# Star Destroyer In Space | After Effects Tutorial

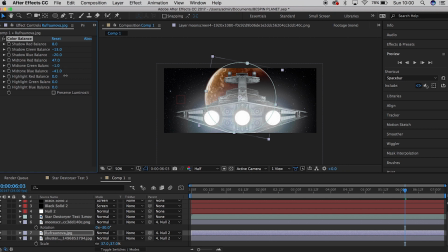8:22 I got somewhere into a reddish orange tone that I really liked, similar to what we used in the final shot for the VFX video that we put up last week,
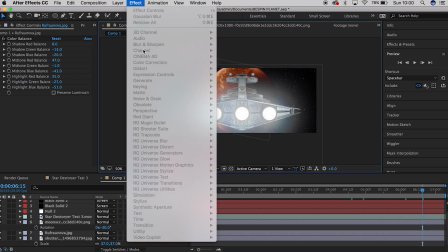8:33 but the only difference being is I think in that original shot I used Magic Bullet looks
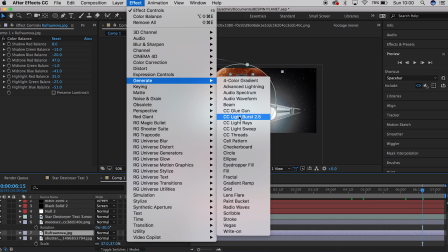8:41 to get the final look of the planet, whereas this we just used whatever was already
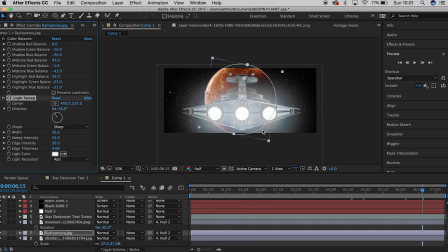8:48 installed into After Effects when you first get it. So one thing I like to do to get the glow for the planet is I use this light sweep, and I played around with the settings you can see on screen there,
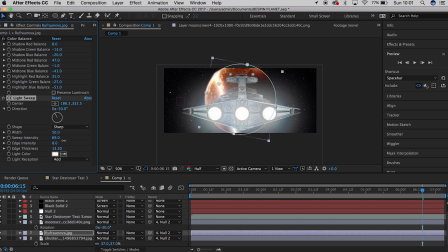9:02 to basically ensure that the light sweep covered the whole planet and didn't look too unrealistic. You only want a slight glow to the planet, but what that's going to do is it's going to add sort of an atmospheric in-camera glow to the shot that'll add a bit more realism to it.
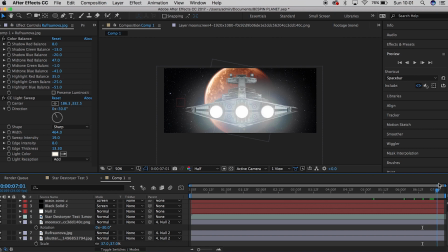9:22 Again, I think for the final shot that we used for the VFX video, I used something from Red Giant, but like you're seeing now, guys, you can use stuff that's built into After Effects and you get some really nice results.
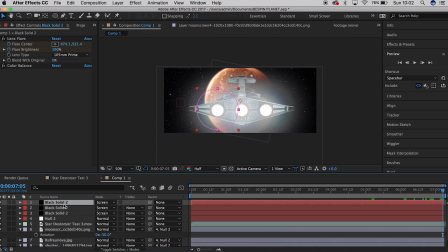9:37 So I'm really happy with how this glow turned out here. So yeah, next thing I'm doing is adding an adjustment layer, and this is going to be for the exhaust.
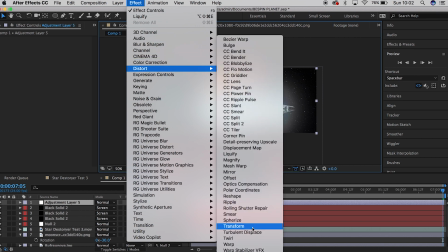9:48 So what you want to do is you want to go to Distort and go all the way down to Turbulent Displace.
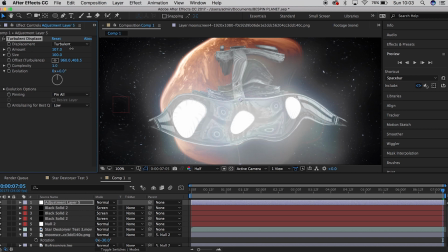9:54 And here it's just playing around with the settings that you really think look like a heat wave, because this is what this shot is now. This element is for the heat wave, and I'm just playing around with the settings here until I find something that I really like.
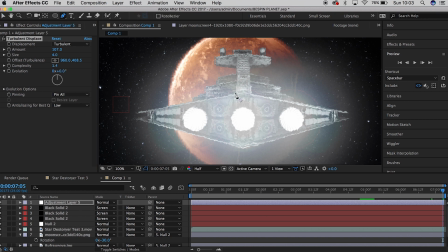10:09 And then what I'm going to do is I'm going to just create a mask, a really rough mask around the 3 exhausts as one, and then when I get to the end of the mask, I'm going to keyframe the mask to follow the motion of the shot,
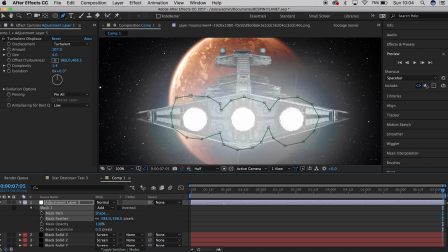10:27 like we've been doing for every single thing so far, and I'm currently feathering it to about
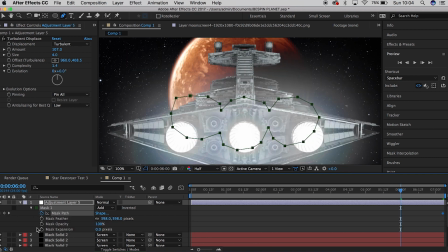10:36 400 roughly, give or take, just so it gives a nice fall off for the shot.
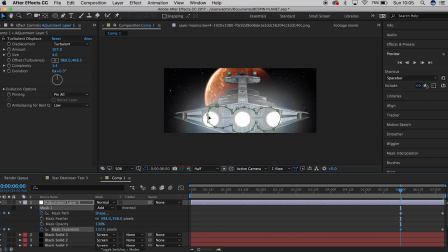10:41 So when you've keyframed it, I'm just going to scrub through that again quickly. One thing that you've got to take into consideration is that this is just adding more and more realism to the shot by adding all these layers in.
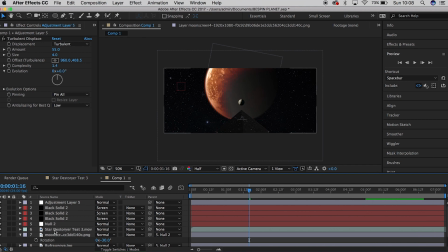10:57 So that looks pretty good. One thing that I'm noticing here is that the planet looks really unrealistic at the minute because we've added that light sweep now. So what we're going to have to do is go to curves and drop the shadows to ensure that it blends in more with the shot.
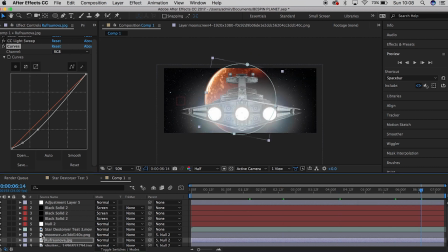11:13 You're still getting those glows in there, so don't worry about that. So that looks pretty good.
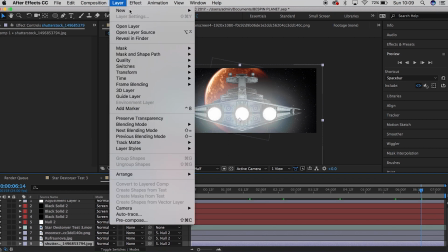11:19 Yeah, I'm pretty happy with that. Yeah, pretty happy with that.
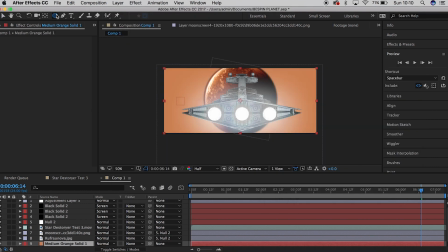11:23 Next you want to go to a new solid, and you're going to select a colour that blends in with the planet. This is just for me stylistically. What I'm doing here is I'm creating a mask and inverting it, then setting the layer to soft light.
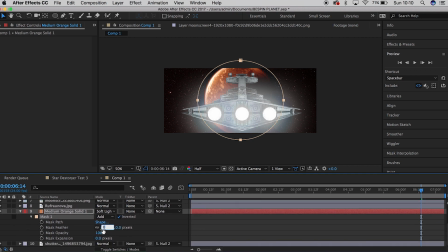11:37 So I'm setting this just above the star layer and feathering it out to about 400.
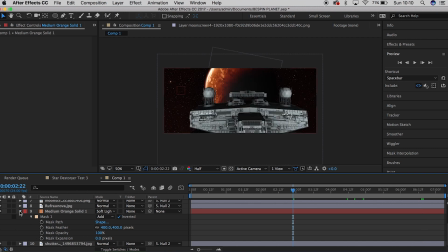11:42 And all that's doing is adding a bit of colour to the stars. It's just keeping the shot uniform.
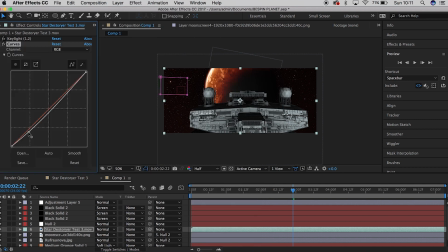11:48 You don't need to do this step. I didn't do it for the original shot, just thought it looked quite nice. Then next what you're going to do is level your Star Destroyer. So this is completely up to the eye of the beholder. I added a bit of a red hue to the final shot.
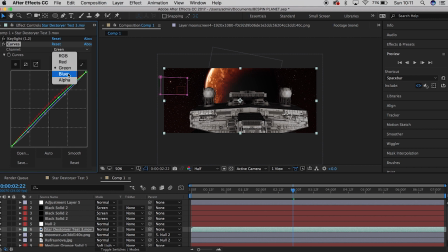12:02 No other particular reason other than I didn't want to do any ridiculous colour grading on this because that falls down to you guys, what your preferences are.
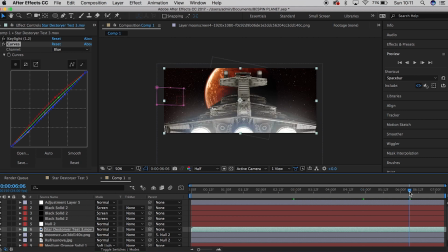12:10 So I just wanted to add an overall sort of hue to the shot, which was red in this case.
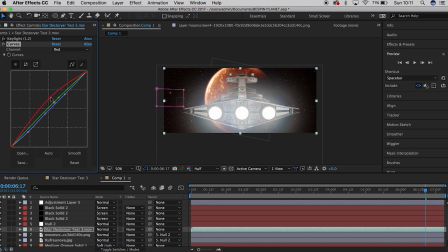12:15 And then I ended up with something I was quite happy with here. Not too over the top, just enough highlights to where it blends in with the shot a bit more. So yeah, I'm pretty happy with that.
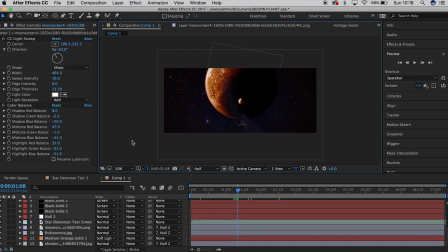12:28 And then what you want to do is you want to select your moon. Don't forget about your moon.
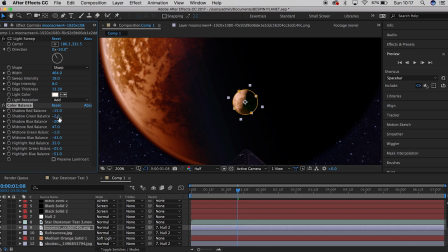12:34 So what you want to do is you want to select the color balance tool on your moon and color grade this to something that you think the moon should be. I was originally going to go with like a blue, but then landed on a bit more of a purple.
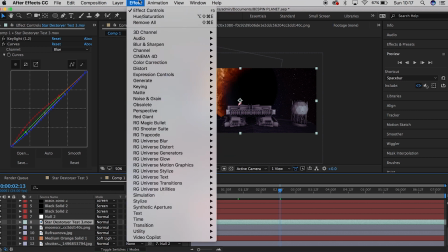12:49 I wouldn't keep it the same color as your planet because at the end of the day you want to add a bit of differentiation in shot.
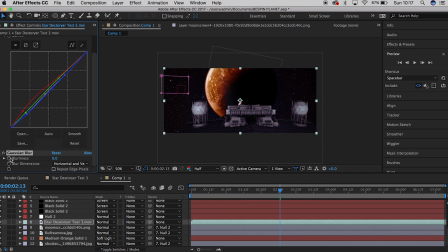12:58 So next thing you're going to do is select the Star Destroyer and add a Gaussian blur to it. What you want to do is you want to keyframe when it first comes into shot and set it to about 10, and then when it's fully in frame or getting there, set the keyframe to 0.
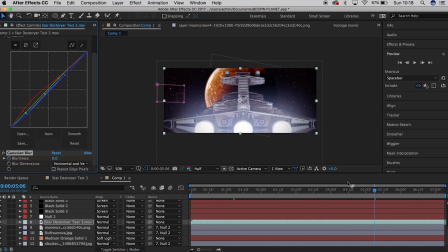13:15 And what this is going to do is it's just going to add a bit of a miniature look to your shot.
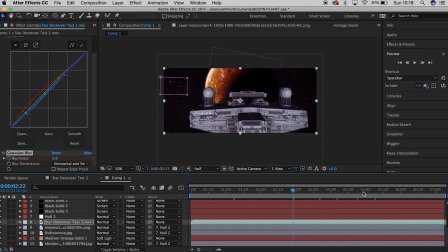13:20 If this was a miniature coming into camera, you'd have that depth of field. So it just adds a bit of imperfection to your shot, really.
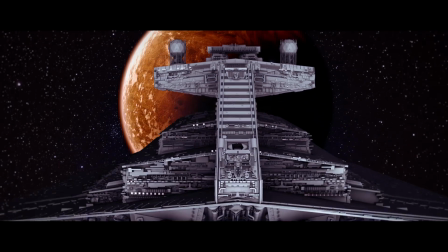13:28 So here's what you finally get when you've put all that together. I'm pretty happy with that, and I hope you guys are.
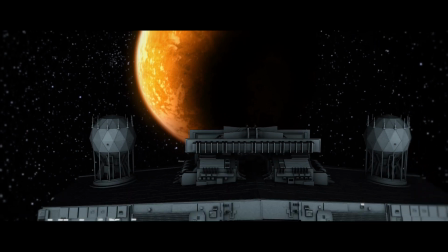13:34 And here is the version using all the third-party plugins. So yes, I hope you guys enjoyed this quick tutorial. I didn't want to go through anything too ridiculously.
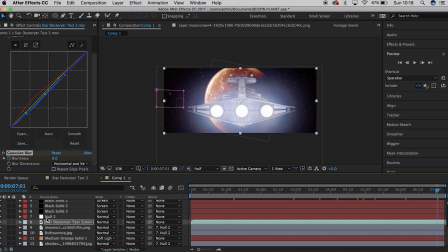13:47 I wanted to go through stuff at a decent speed that you could stop and pause the video at. If you guys liked the tutorial, or if you wanted me to go into more detail, please let me know. And we'll be incorporating other things like this into our schedule in the future.
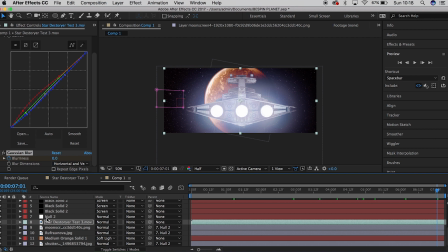14:03 Until then guys, make sure you send your shots in to me and use the assets that we've provided in this video. I hope you guys enjoyed the video, and I hope you guys are having a really good day, and I hope to see you in our next video.